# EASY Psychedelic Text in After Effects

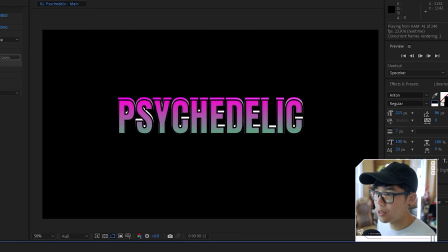8:14 Now I'm gonna toggle the transparency grid off, and you can see what it's doing. Ooh, fancy.
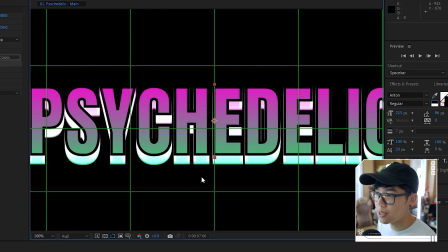8:22 Now, if you want the colors to stay a little more faithful to this gradient, this magenta and this green, then we can change the echo operator to maximum instead.
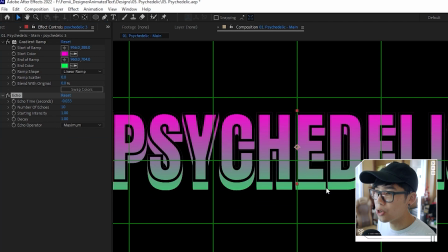8:31 And then it's looking kind of like a solid as opposed to an echoey type of effect.
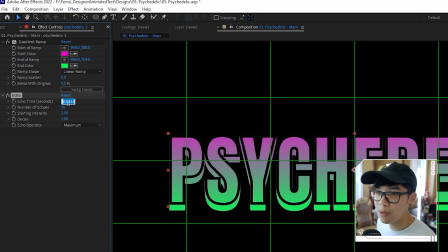8:35 What we can do is change the echo time to something like 0.1.
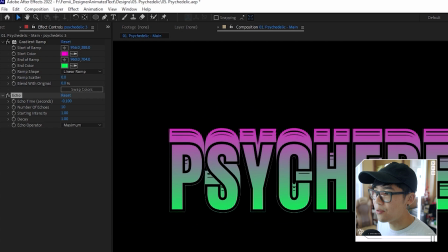8:41 So there's more of a delay. And then if you want it to also have this fading effect, because right now the opacity for all the layers that are echoes are the same right now.
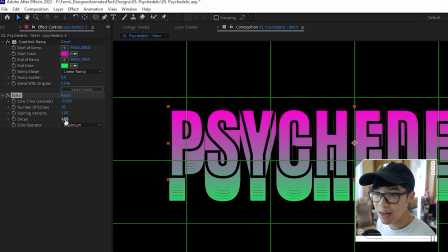8:50 So this is when we go to decay, and then we'll change the value to something like that.
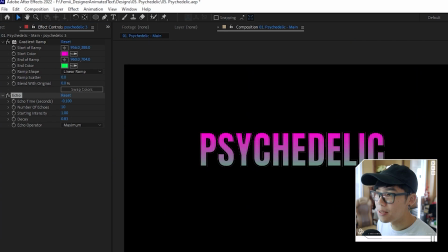8:54 So it gives that blurry double vision that happens. But this is the skeleton to our psychedelic scene.
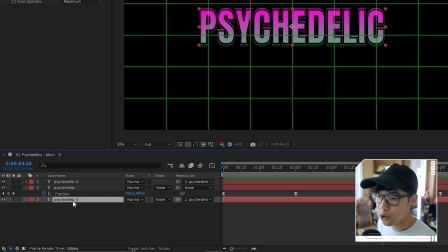9:00 But we're going to take this bottom layer, which is the echo one. We're going to hit Control D, and then we're just going to move that to the very bottom over here.
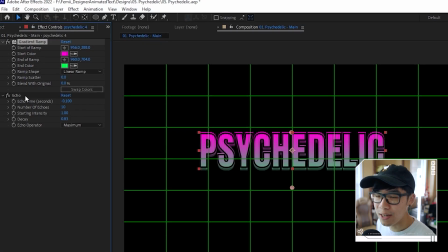9:07 And we're going to delete the effects over here, and we're going to delete the echo effect.
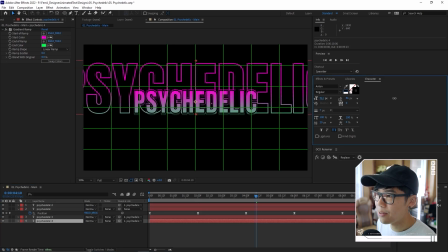9:10 And then what I want to do is I'm going to make this bigger, because this will be kind of like an accent text that'll be a little bit cut off. And I'm just moving the position a little bit as well, kind of like this.
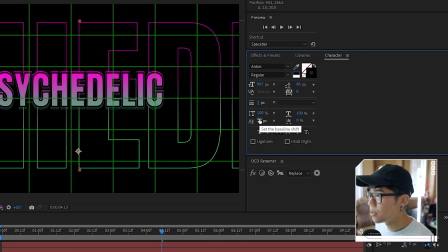9:22 And then I'm going to change the stroke width to something a little less obnoxious, like 3, because this is just kind of like to decorate the scene. I'm going to hit Alt apostrophe to hide these grids because it's getting a little in the way. And to add that smooth psychedelic feel, we're going to make it wavy by adding a warp effect.
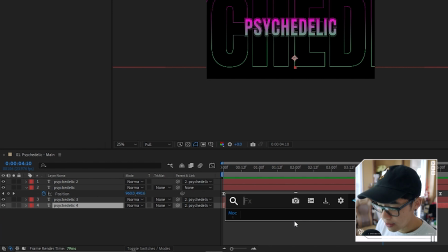9:38 So I'm going to highlight that layer. I'm going to bring up the effect called warp like that, and then we have something like this.
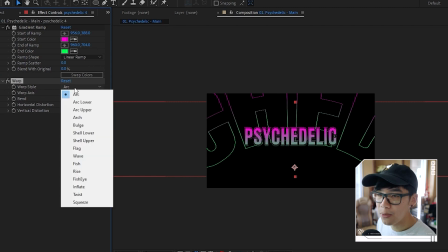9:44 So all we have to do is go to the warp style, which by default will be arc, but we can go to the drop down menu and go to wave, so we get that wavy feeling.
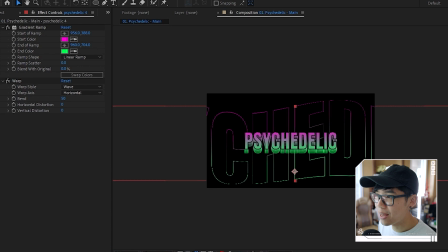9:52 This is what it looks like right now, and it's animating so that it is going up and down, which is not what we want in this case. We want it to be having a different movement so it feels a little more dynamic. So we're going to unparent this.
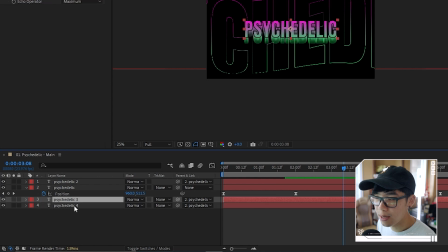10:04 So remember how this was parented over to this main solid layer over here. We're going to highlight this.
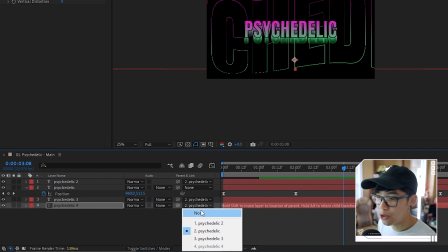10:09 We're going to unparent it by clicking the drop-down menu over here and clicking none.
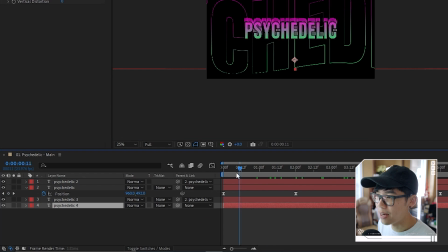10:14 So now it's not going to follow the movement of that. It's gonna have its own movement. It's gonna be independent.
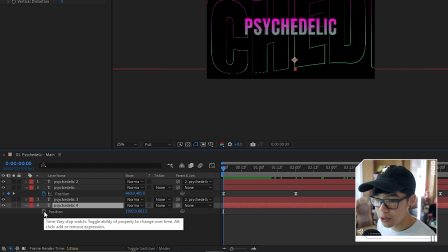10:18 So we're gonna hit P, so we bring up the position, and then we're going to hit the stopwatch, and this will be the beginning position.
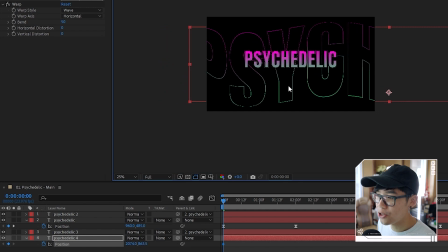10:23 Maybe we can start with like the P over here-ish, and then we'll go to the end, and then we just move it all the way over here. And we're just gonna play it back and see how the movement is like. So this is okay.
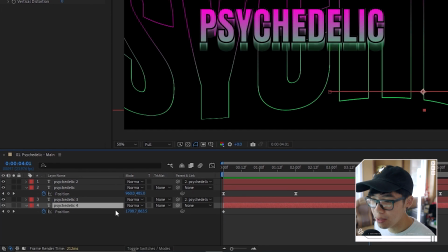10:36 This is not too bad. I might play with the opacity so it's a little less jarring. So I hit T to bring up the opacity. I'm going to change it from 100 to something like 50%. And then this is what we have so far. Give yourself a pat on the back because you've made some psychedelic text. But we're going to add a little more to this scene, and we're going to reuse some techniques that we learned before. So remember the second tutorial that we did focusing on maximalism? We're going to create some text and animate it along a shape path.
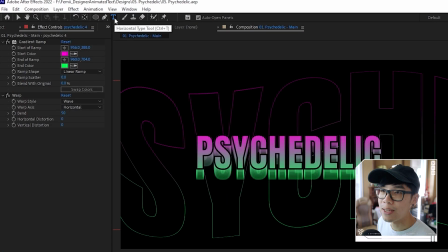11:01 So in this case, we're going to do a circle. We're going to click the text layer, go to a random spot over here.
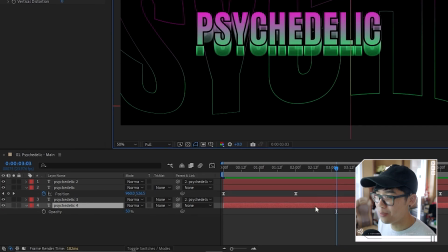11:06 Just make sure that you're not accidentally editing something, which in this case I did. So it's selecting this one. I think I'm going to actually lock this layer so I make sure I don't accidentally touch it. So I'm going to create a new text over here, and we're going to write something like,
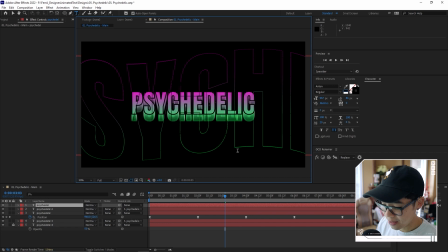11:18 you know, psychedelic. You don't see anything right now because it's just a stroke.
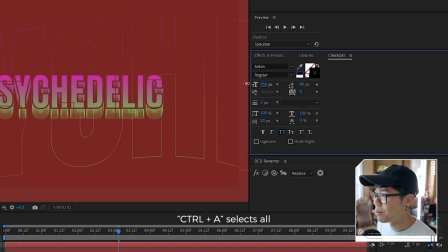11:24 So I'm going to hit Control A to make sure everything is highlighted. I'm going to bring everything down kind of like that.
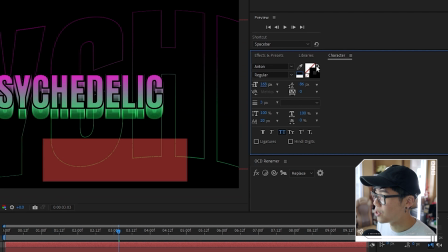11:30 And then I'm also going to change it so that it's swapped, so it doesn't have a border. It's going to be filled. And I'm going to change the color to something like, I'm not sure.
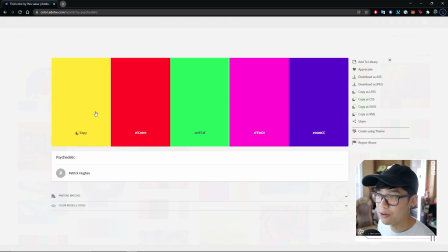11:42 So I'm going to go to the Adobe color palette so I remember what options I have. Now let's go with yellow.
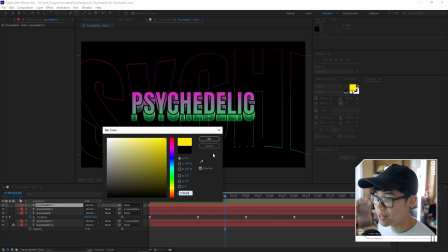11:47 We haven't used yellow yet. So we will paste the value over here, click OK, and we got this going on right now.
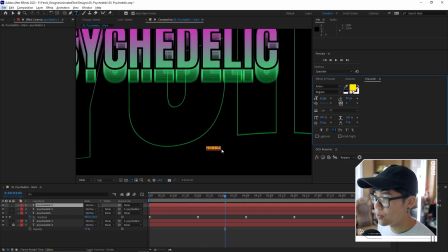11:52 So I'm going to make this a lot smaller, and we're going to basically draw a path for this.
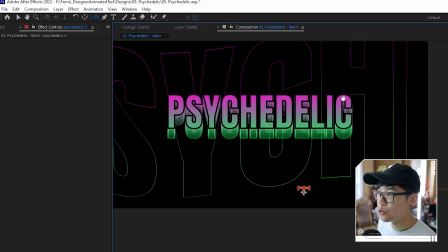11:57 So we're going to go to the ellipse tool right over here, and then we're going to draw a circle where we want the text to follow the path of.
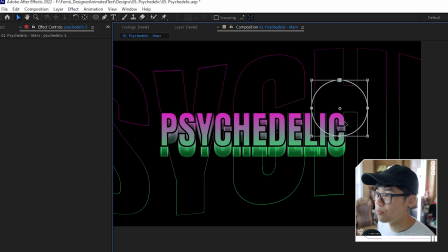12:04 So in this case, I kind of want it to be like on corner over here, and I can always move this mask kind of like that so it overlaps a little bit with the text,
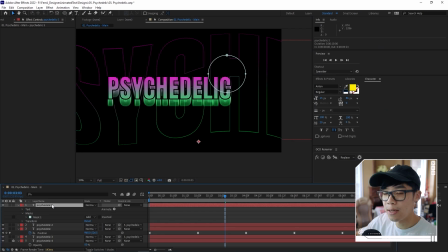12:12 but it will be hidden underneath.
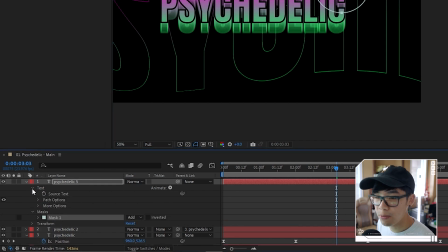12:13 And then we're going to go to the text drop down menu over here on the top, click this arrow, go to path options, and then change the path over to that mask we just drew.